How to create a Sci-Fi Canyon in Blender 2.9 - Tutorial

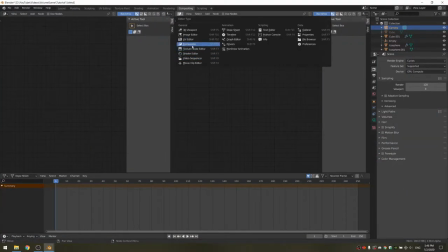12:25 I'm going to drag out a new window and set it to the image editor, and then view the render result.
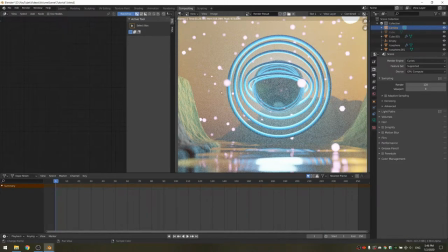12:31 You can also use the backdrop, but I prefer this method because it's much easier to zoom in and out and pan.
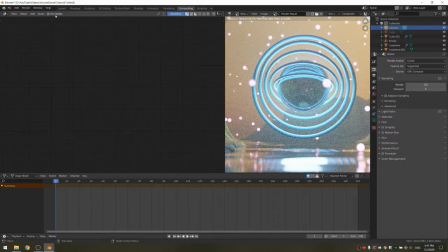12:37 Now we can check use nodes.
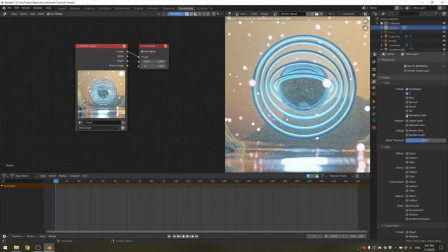12:39 The first thing you're going to do is check the denoising data render path, and then we're going to add a denoising node.
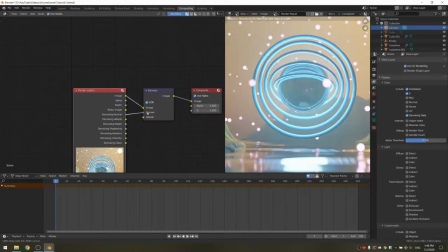12:50 You want to plug the denoising normal into the normal and the denoising albedo into the albedo.
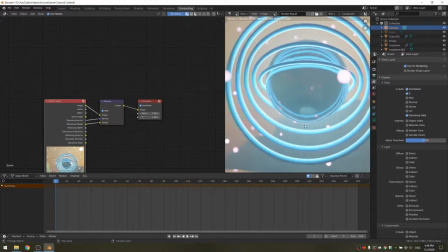12:55 This will denoise the render so we have a really clean image. Now we can add a glare node.
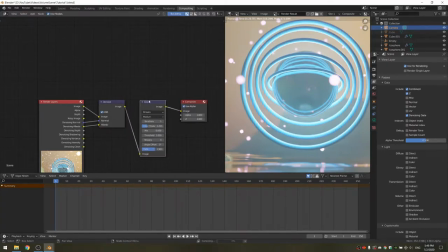13:01 Now it's time to add the glare node. Because Cycles doesn't support bloom, this is a really easy method to substitute it.
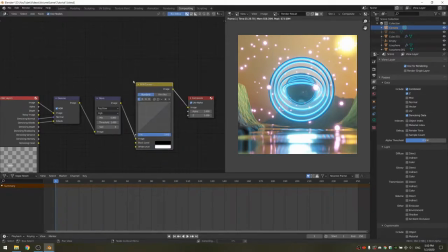13:08 Now I'm going to add the RGB curves node. What this allows me to do is increase the contrast of the image by adding an S-curve. What you'll notice is right now the preview is very slow because of the denoise node.
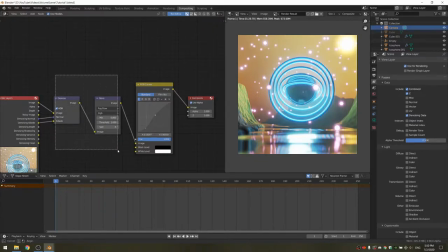13:24 So what I'm going to do is with Node Wrangler installed, select the denoise and glare and tap M.
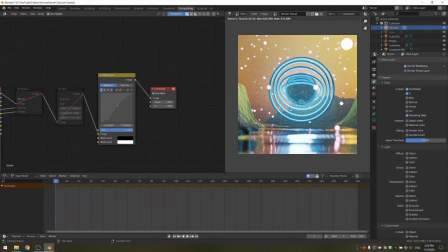13:30 This will disable them, so the image will look noisy, but it's fine because it's faster.
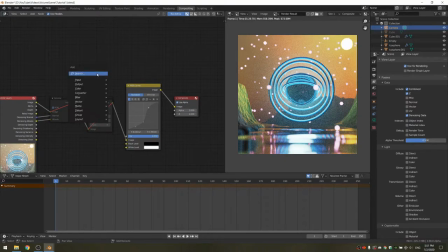13:35 Once you're happy with this, you're going to want to add a sunbeams node. You want to connect the denoising image output to the sunbeams node, because if you connect this image output, it's not going to be denoised.
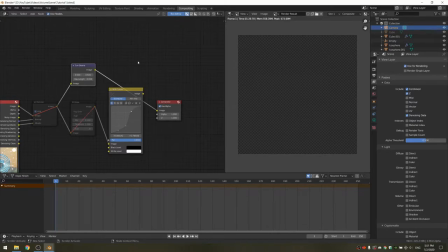13:52 Now I'm going to connect the image to the image just so we can see the output. To see anything, you need to increase this ray length.
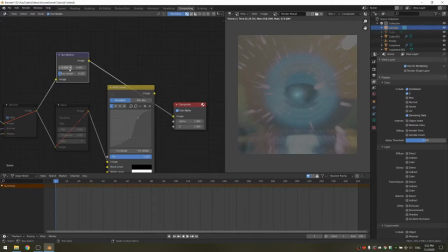13:59 I'm going to set it to 0.1, but once I'm done, of course I'm going to look back at it and see what works better. What you want to do is set these X and Y values so that the rays come from where the sun is.
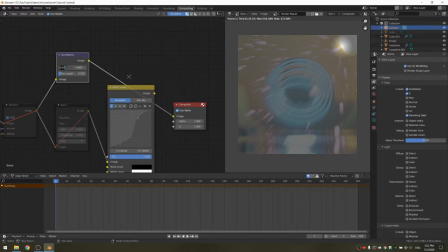14:13 This will make it more realistic, as if the glare comes from a different direction than the sun, then it just looks off.
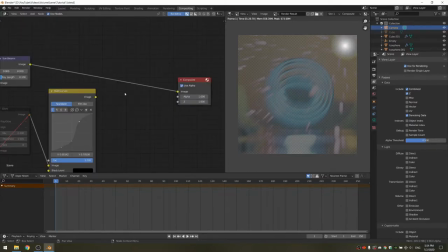14:22 Once the suns are aligned, you want to add a mix node.
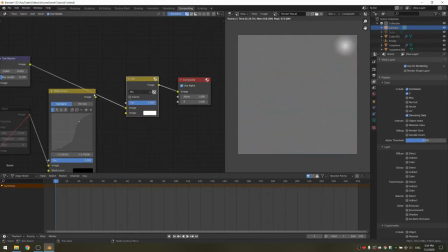14:25 I'm going to drop it between the sunbeams and the composite output, and then drag the RGB curves into the first input.
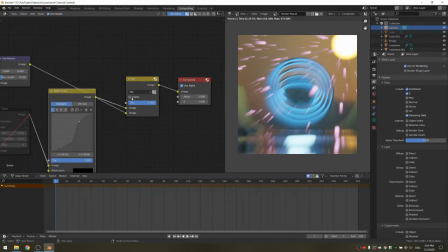14:32 This is going to drop down the sunbeams node, but what you'll see is when the factor is at 1, you only get the sunbeams output. What you want is for them to be overlaid on top of each other. So I'm going to change this mix mode to add.
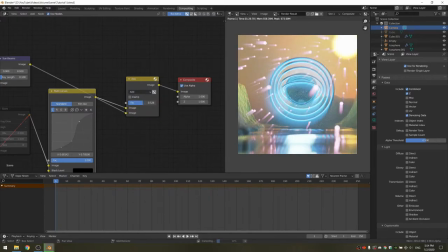14:46 You can decrease the factor until you're happy with the result.
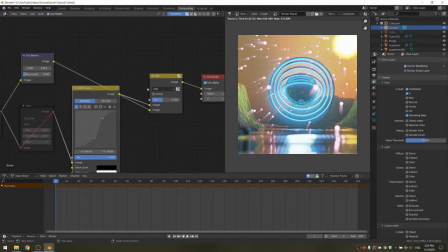14:50 And with this, you really need to balance the ray length with the factor. A higher factor gives brighter beams,
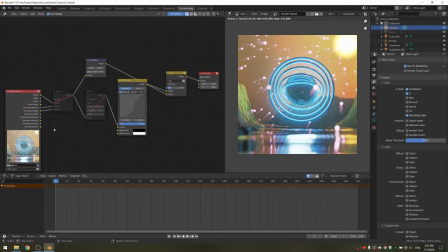14:57 but a longer wavelength gives longer beams. Now it's probably also a good idea to unmute these by tapping M again when having them selected. And this is going to take a while, but now you can see your final result. The last node we're going to add is a lens distortion node.
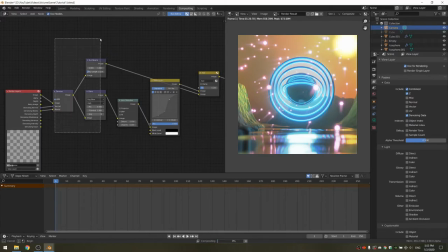15:13 This is going to go between our glare and RGB curves, and you probably want to disable all of the other nodes again just to fine tune this.
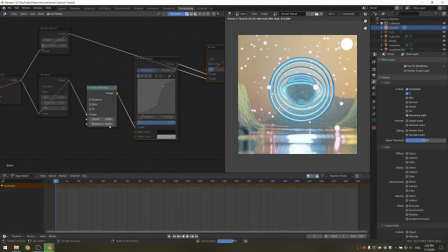15:21 We're just going to change the dispersion. And what that does is it just separates the RGB channels and offsets them by different amounts from the center. What you want to do is check this fit just to get a flatter looking image. I'm also going to duplicate this node and put it between the sunbeams and the add.
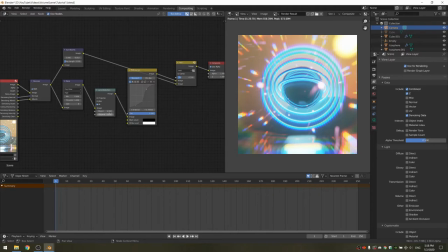15:38 Now we can unmute all the nodes. I'm going to decrease the dispersion to something like 0.05 and we'll see what happens. You really don't want to exaggerate with this because it can really look over edited in the end.
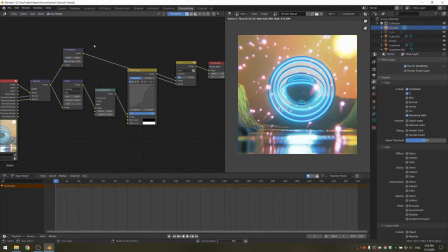15:53 Once you're happy with all of these values, we can do our final render. Once you're happy with your results, we can increase the render samples. I'm going to set mine to 500, but it really depends on the look you're going for and how dense your volume is.
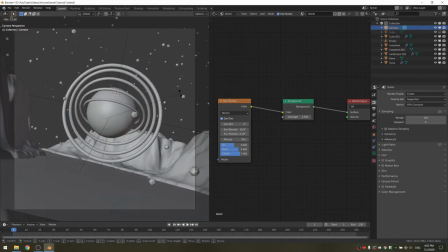16:06 With the camera selected, just tap R and turn it a bit. This will just add scale to the scene. Now we can increase our render samples to 500 and tap F12.
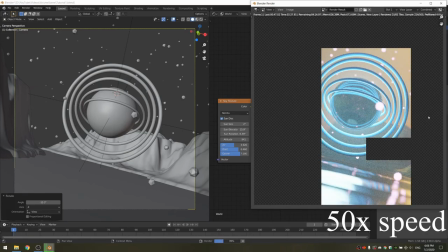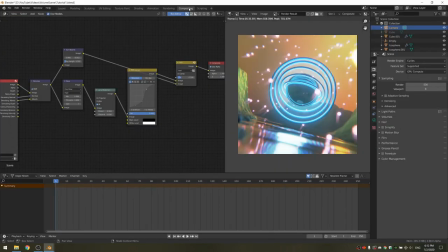16:24 Now that the render is done, you can just fine-tune your compositing. And there you go, that's how you make the simple sci-fi scene.
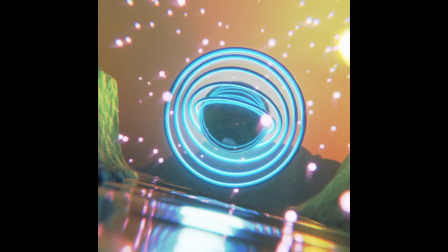16:31 I encourage you to play with the settings and see what results you get.